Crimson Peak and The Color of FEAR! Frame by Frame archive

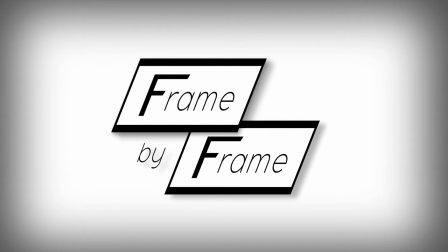(0:03)
Welcome, ladies and gentlemen, to Frame by Frame, a series dedicated to the craft of filmmaking.
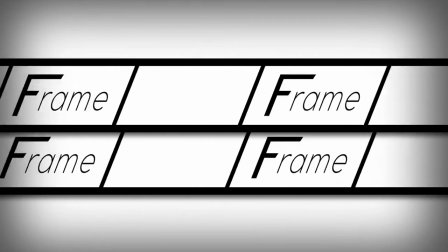(0:09)
And few people know that craft better than Guillermo del Toro.
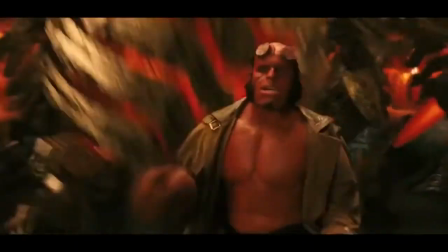(0:13)
From Pan's Labyrinth, to Pacific Rim, to the Hellboy franchise, he's brought the magic back to genre cinema.
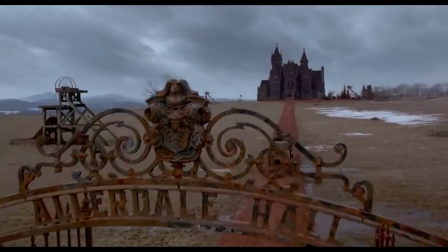(0:20)
And his latest effort, Crimson Peak, is no exception. Now, I'm assuming you've already seen the advertisements for the film, but look at them again.
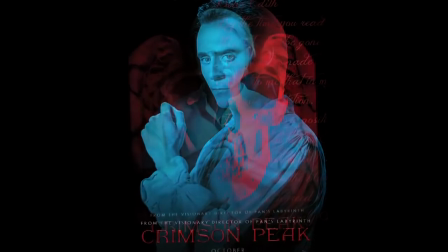(0:29)
What do you notice? Well, I'll tell you what I see. Color. color. Bright contrast in color.
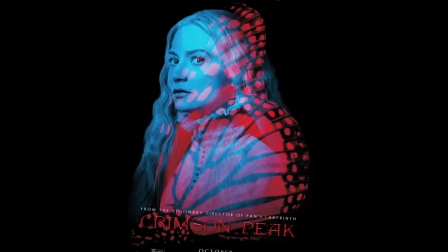(0:34)
Kinda rare packaging for a horror film, huh? Well, it's no arbitrary choice. Nothing with Del Toro ever is. But this dynamic use of color is actually an homage to another legendary director. But do you know who? Well, I'll give you a hint.
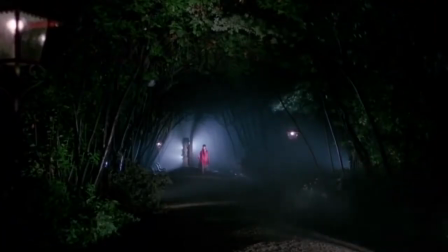(0:49)
He was nicknamed the Master of the Macabre, and his films influenced Crimson Peak in three major ways.
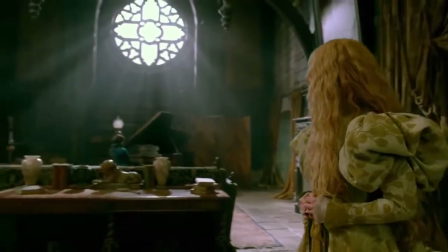(0:55)
Which I could tell you right now, but where's the mystery in that. So lock the doors and grab your rosaries, kiddos.
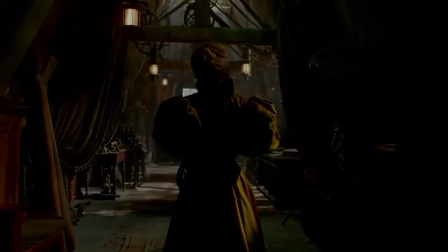(1:03)
I'm going to tell you the story of the godfather of Italian horror and how his style haunts the halls of Crimson Peak.
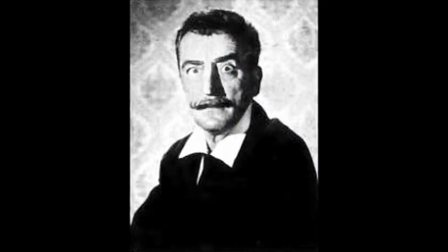(1:13)
Meet Mario Bava, one of the great ghosts of cinema and a dude with a mustache that would put Yosemite Sam to shame, son.
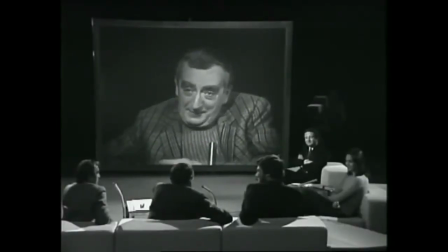(1:21)
His tale starts in 1941 with his birth in San Remo, Italy.
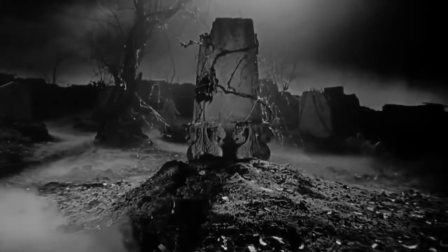(1:26)
Both a gifted cinematographer and director, Bava made 36 films in his time.
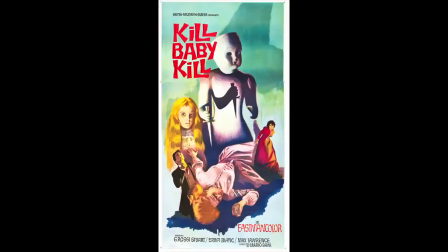(1:32)
Works of note include Black Sunday, Kill Baby Kill, and Blood and Black Lace.
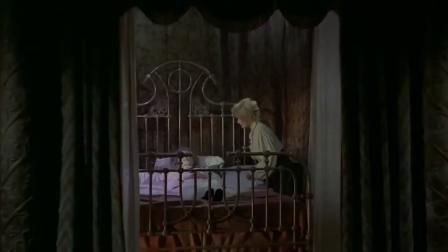(1:37)
Fun fact, Bava also made a film titled Black Sabbath, a name Ozzy Osbourne lifted for his iconic band.
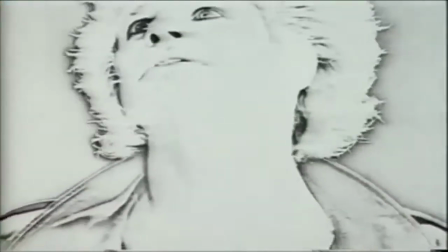(1:44)
Ozzy's idea to piss on the Alamo, however, was all his own brilliant idea.
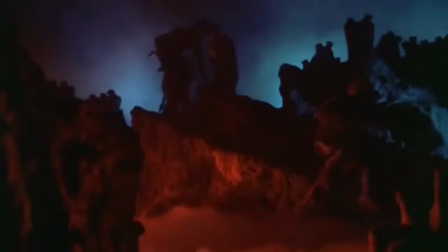(1:49)
But the master of the macabre was an auteur as much as any Kubrick or Wells, so his films have several reoccurring traits.
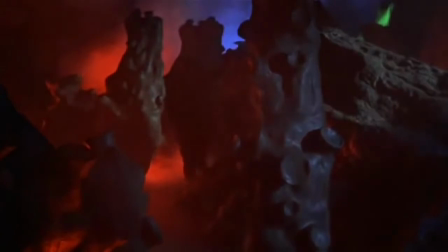(1:56)
The first and most noticeable was his use of color.
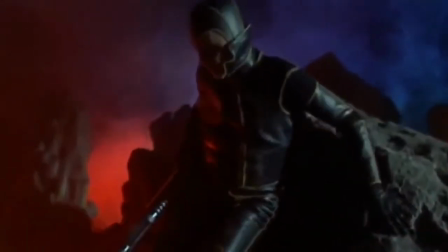(1:59)
He'd paint scenes like these in contrasting hues, pairing, for example, reds with blues or greens with magentas.
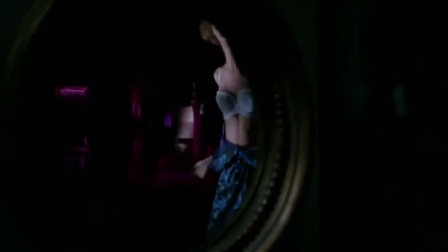(2:08)
Now, oftentimes, the reasoning behind Baba's use of color was symbolic. Sickly green tones represented corruption.
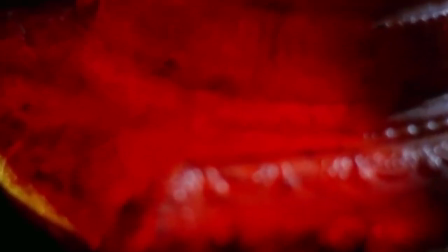(2:16)
Deep reds would underline scenes of violence or passion. Or passionate violence where a woman was getting her face boiled against something really hot.
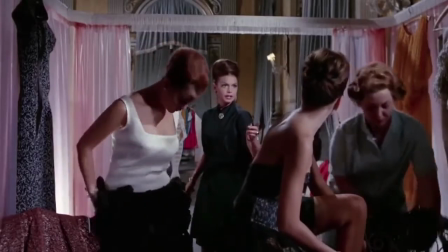(2:28)
Which I guess is sexy. Most times though, Baba used color as a narrative device.
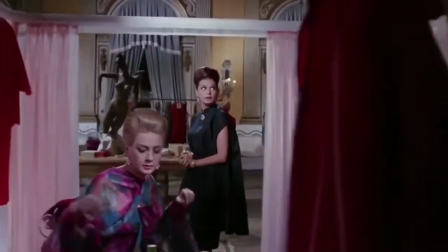(2:34)
It was a signal to the audience that a supernatural event was about to occur. So when the monsters were away, lighting was, you know, by the numbers.
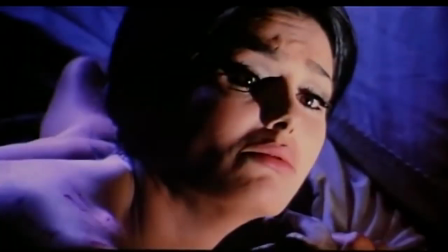(2:43)
But when the spirits stirred, so did the color.
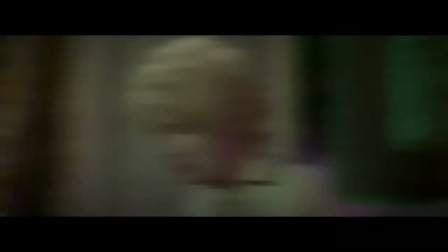(2:49)
And death never looked better. That beauty would not have been possible without a little help.
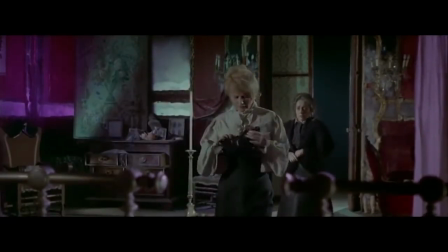(2:57)
Which brings us to the second trademark of Bava's films, the use of sets. Bava used sets because, frankly, they're easier to light.
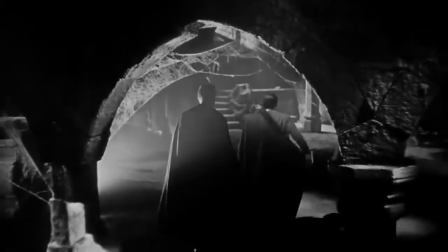(3:04)
You can hide a lot of 2Ks above a room without a ceiling, after all. And if you didn't notice, Bava cared quite a bit about lighting.
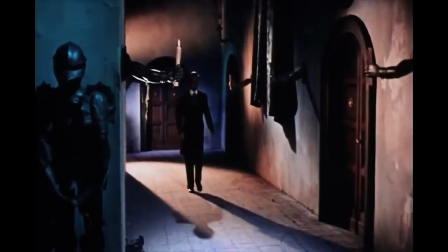(3:12)
So sets gave him the flexibility his style required. Plus, you build a set,
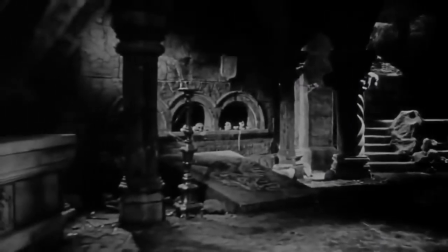(3:17)
which allows the crew to increase the scale of the walls or warp the architecture like Bava did here and a hundred other times.
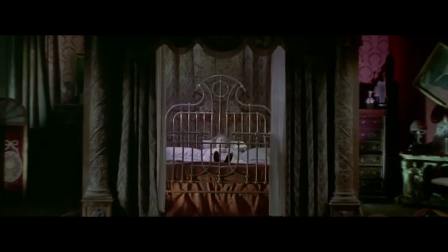(3:25)
The result? A world where everything seems just a bit off. Where the lighting can be manipulated to maddening effect.
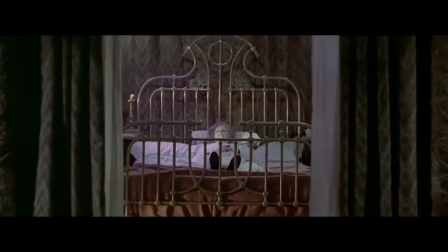(3:34)
Where proportion and scale defy reason. And one where Bava could make his surreal vision a reality.
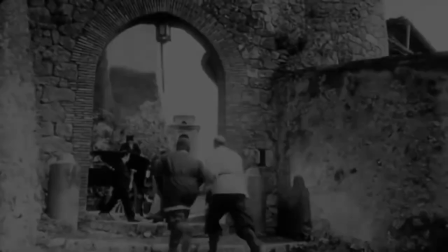(3:42)
Now speaking of realities, Bava's films share a common one.
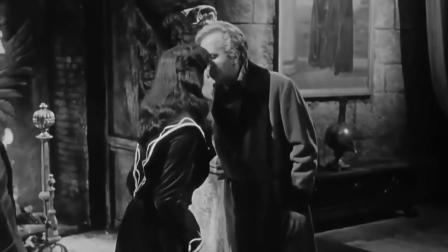(3:45)
They're often period pieces where kings and commoners alike are haunted by transgressions of the past.
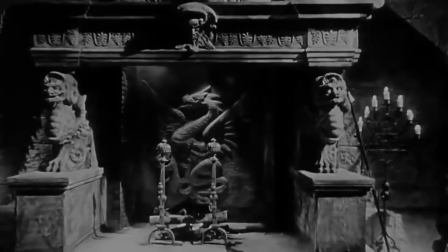(3:52)
And when I say haunted, well, I actually mean haunted. Take Black Sunday for example.
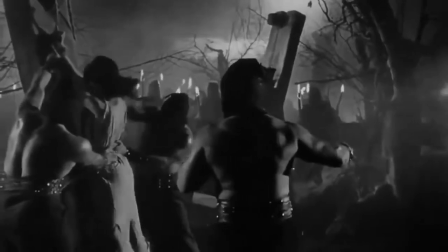(4:00)
It takes place in 17th century Moldavia. The plot? A witch put to death returns 200 years later to kill her descendants.
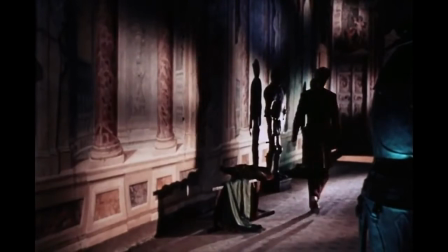(4:08)
Kill baby kill fits the mold too. Fade in on 18th century Carpathia.
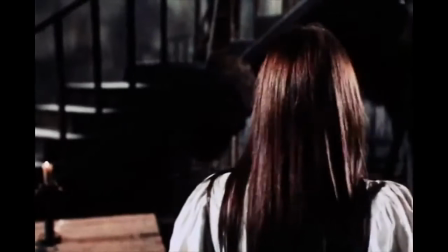(4:13)
The spirit of a murdered girl takes vengeance on a village at the behest of her grieving mother.
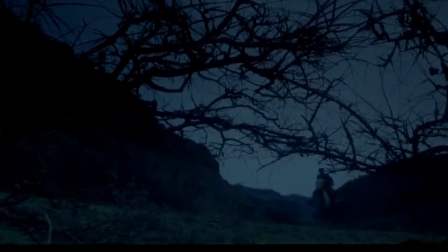(4:21)
Or I, Vertilac, part of the Black Sabbath anthology.
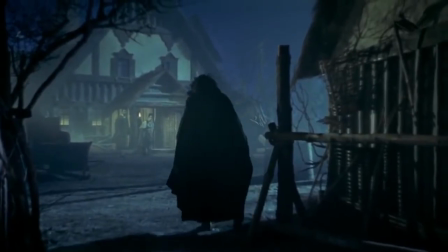(4:24)
It's set in 19th century Russia, and the story revolves around a father who returns home 10 days after hunting a vertilac,
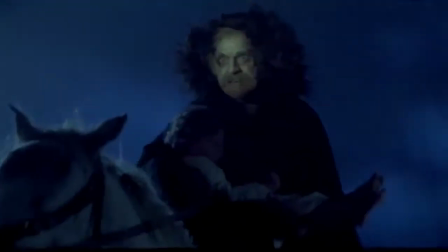(4:31)
a creature that preys in the blood of its loved ones.
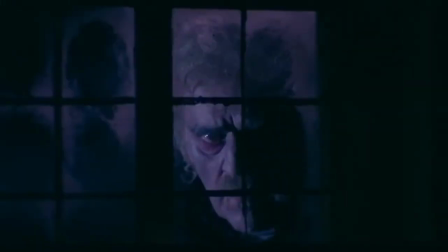(4:34)
And as you can guess, dad returns a vertilac himself, which makes for one hell of a family reunion. But let's talk big picture now. Now, as we've seen, Baba's films feature three distinct qualities.
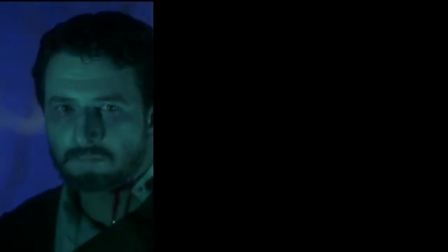(4:48)
First, they showcase contrasting color palettes. Second, they're frequently shot on sets.
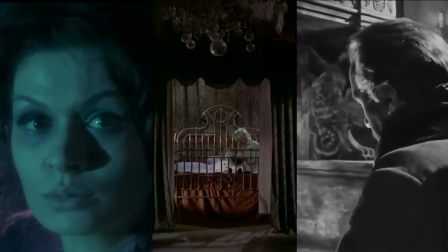(4:54)
Third, they're often period pieces. Ones concerning dark pasts that overshadow the present day.
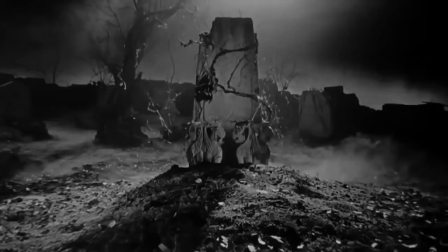(5:01)
But Mario Bava's dead. And by the 1980s, Italian horror was too.
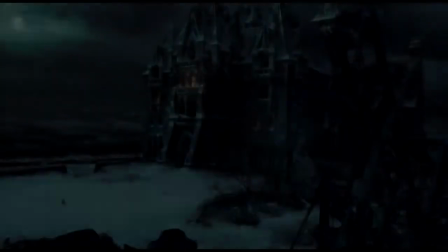(5:06)
So what's this all got to do with Crimson Peak? Well, it turns out Guillermo del Toro's one hell of a medium, because he's channeled every one of the aforementioned qualities into Crimson Peak.
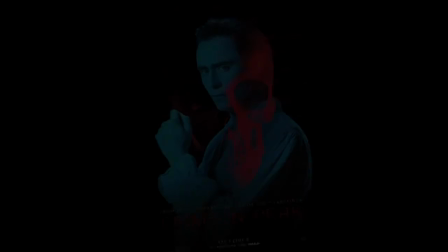(5:19)
Don't believe me? Well, just look at these images again. Red and blue, two colors that when paired together, say it with me, create a distinct contrast, as do the greens and yellows right here.
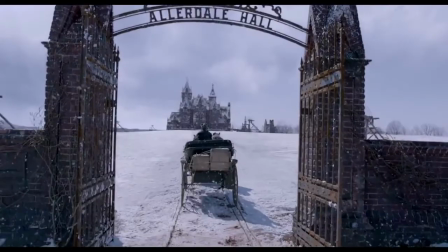(5:32)
Black Manor surrounded by white snow falls into the same mode of thought, one we've seen time and time again in Bava's films.
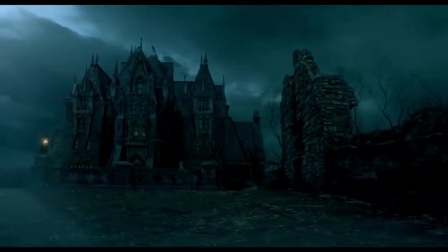(5:40)
Next, look at the Sharp Family mansion itself.
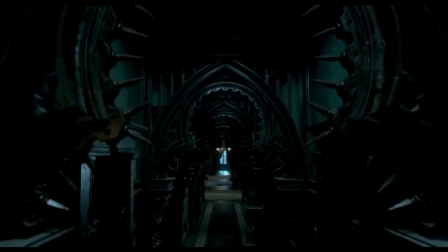(5:44)
The interiors aren't just sets, they're sets where every single shred of decorum was custom made for the film,
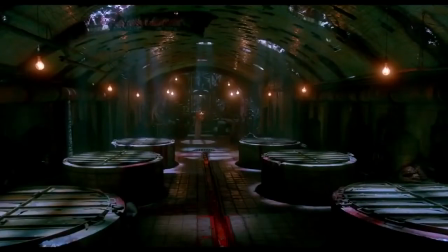(5:51)
built so both the lighting and production design were under del Toro's complete control.
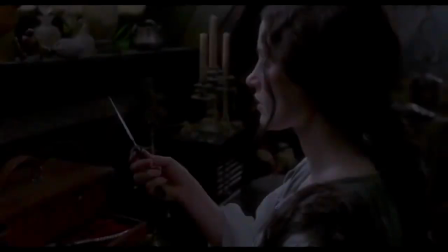(5:56)
Sound familiar anyone? Well, so does the plot. Clearly the Sharp family has got some skeletons in their closets. Literally.
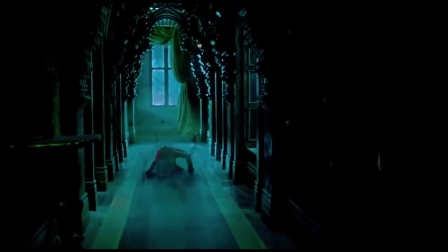(6:05)
And the ghosts of their ancestral past are more than just whispered stories, they're actual phantoms that stalked halls of Crimson Peak.
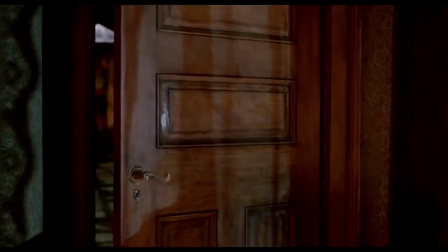(6:14)
Ones that menace its present day inhabitants.
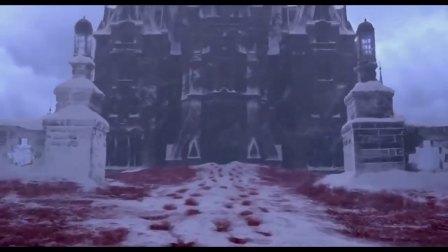(6:17)
But those apparitions aren't alone, because behind every vivid color, every surreal set,
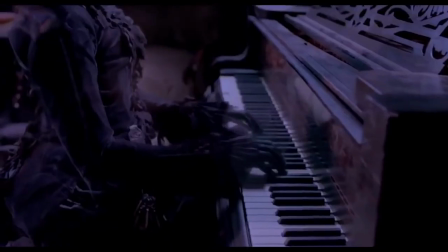(6:24)
and every tragic revelation is the spirit of Mario Bava,
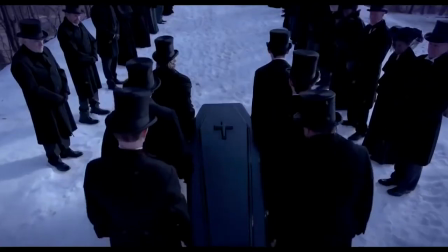(6:29)
conjured by Guillermo del Toro in this startling tribute to classic horror.
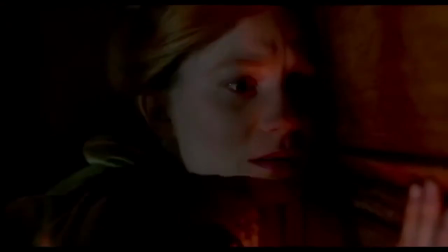(6:35) Kiss it. What do you want?
And to think some people say ghost stories aren't true, shows what they know.
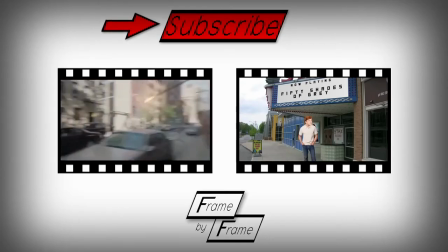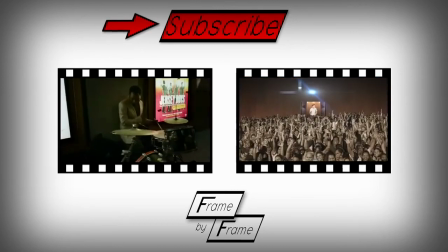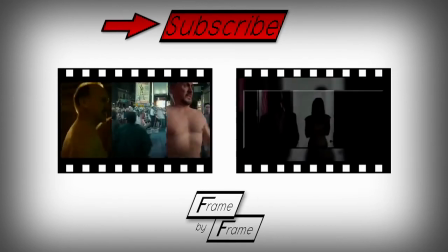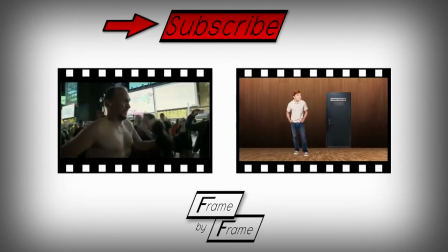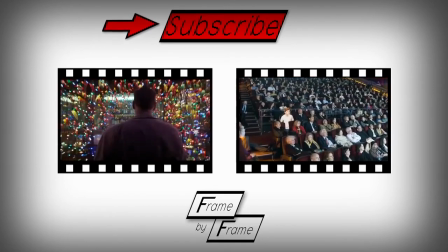(7:13)
And until next time, my name is Kyle, and this has been Frame by Frame.